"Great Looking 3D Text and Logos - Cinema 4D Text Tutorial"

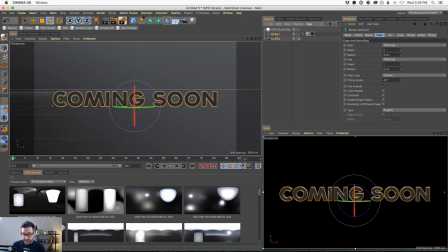(20:32)
And if you're not familiar with kerning, it's basically the art of moving letters closer and farther away from each other to make them more readable. And there's actually nothing better to illustrate this than a brand new MoText sitting here.
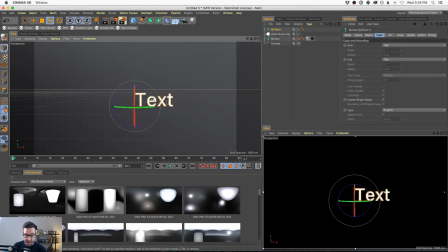(20:48)
So let's just do it with this real fast so we can talk about it. Brand new MoText, you click it, it says text.
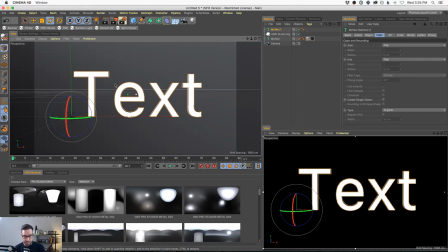(20:54)
And the real big issue here, kerning-wise, is that this T is so far away from the EXT that you're like, is this even one word? Or does this say T-X-T, right? It's a long ways away. So really quickly, how do you fix that?
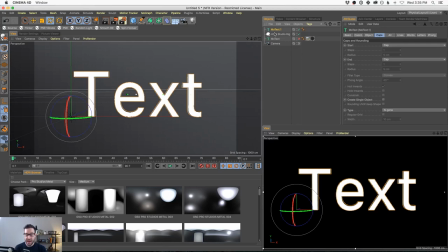(21:12)
Well, you come in and quickly, why is this important? This is important because readability is one of the most important parts of your job as playing with text. You want these words to be read. You want the customer, you want the user,
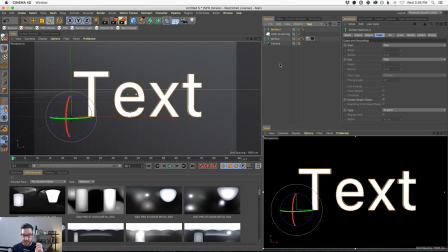(21:27)
you want the person that's looking at this commercial that you're making or this graphic that you're making, and understand, what's this person's name? What am I selling? What am I doing? It is your job to be clear. You are a communicator at the end of the day. As an animator, especially in commercial work, you are communicating.
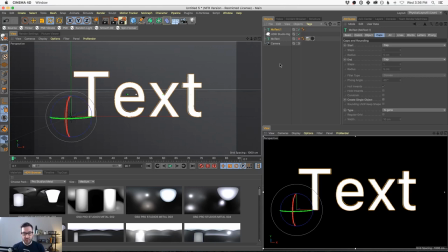(21:44)
So learn the tools to help you communicate more clearly. And kerning is one of them, because it allows our brain to look at this word and not go, what does that say? T-X-T? Oh, it says text. You know why? Because we kerned it. So let me show you how.
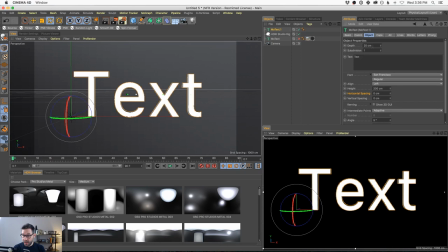(22:01)
Go up to, click your MoText and go right here. It says kerning, show 3D GUI. And now each letter has their own little widget, and you could just simply go, boom.
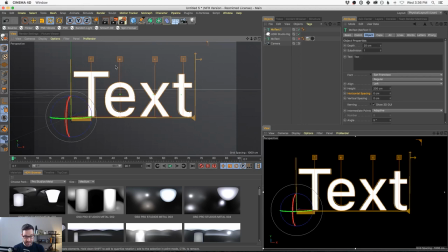(22:13)
Now it says text, dude. Now it says text, T-X-T, text. It's like a Muppet thing, T-X-T, text, bam. Also, this X and E is a little far apart, okay?
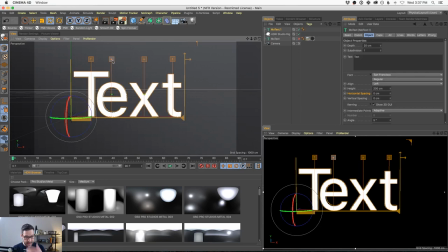(22:27)
Now you don't want too close, right? And this takes time. This is not a perfect science. It's not like, I'm gonna measure in between these things. It's a very flexible thing. And you know how I do it?
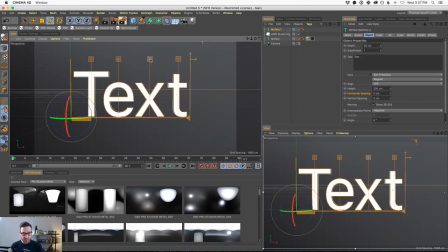(22:42)
I squint and try to make it kind of blurry and look at the space in between the letters and say, okay, that feels better to me.
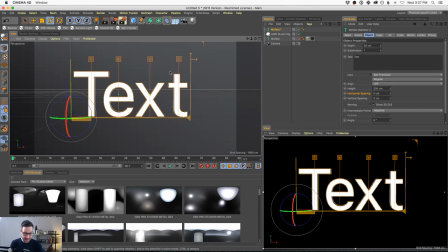(22:51)
And there's somebody out there now that's watching that is even better at kerning, that's saying, oh,
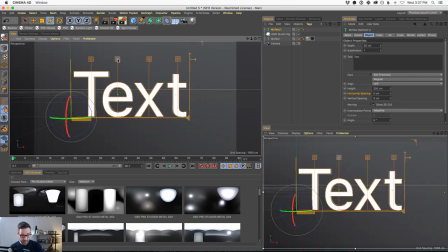(22:55)
Nick, you're messing this way up, because this right here, like, if that was a little tighter, it'd be better.
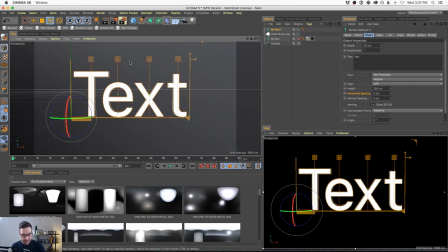(23:01)
It does take practice, but definitely learn this. This is a very simple example, but it comes up a lot. You'd be surprised, especially with upper and lowercase letters. Okay, so that's kerning.
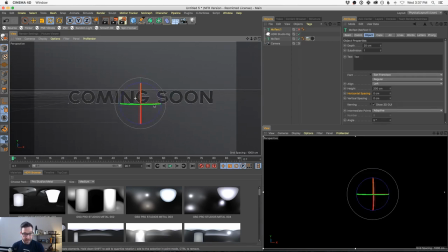(23:12)
Want to make sure to give a shout out. Let's see if we have any kerning issues. Now, this typeface in particular does really well, especially if you're using all caps. But I can see an excuse for talking about this MIN and the O's being a little bit too far apart.
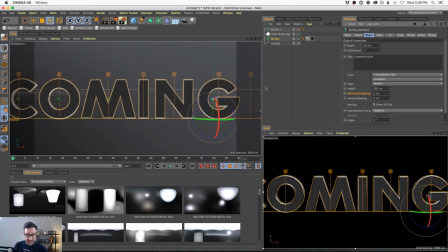(23:30)
And just remember that you could do this at any time. It's non-destructive. You could grab it and you could change it. So in this case, I'm just going to give this I a little bit of space and maybe tighten that MO up and the CO, and just kind of like, all right, that feels better. And does the soon, is that a little close to the S?
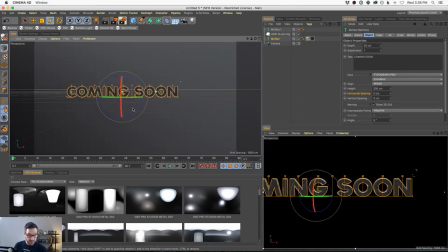(23:50)
I'm not sure. The N could definitely get pushed. Okay. Very subtle stuff, but this stuff matters. It's about readability. Coming soon. Okay. It's looking good. Now let's talk about this while we're at it.
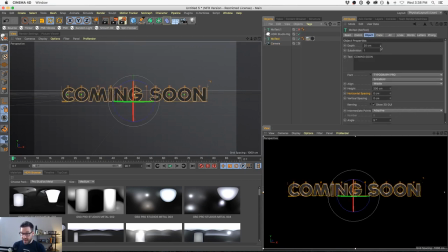(24:10)
So I'm going to add a little bit of depth. Okay, I want to talk to you about camera and the type of camera that we're using. Now, the default camera, I want to say, is like a 35 camera. Let's just grab a default camera.
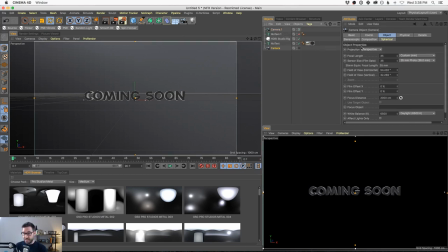(24:25)
Default camera lens, 35 millimeters. Now, what's the problem with that?
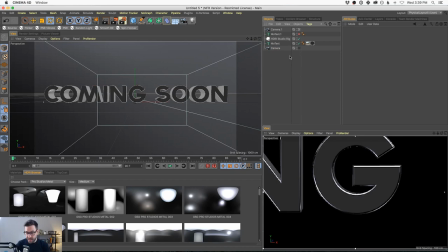(24:30)
Okay, the problem with using typography and using it with, I got to use my other camera here.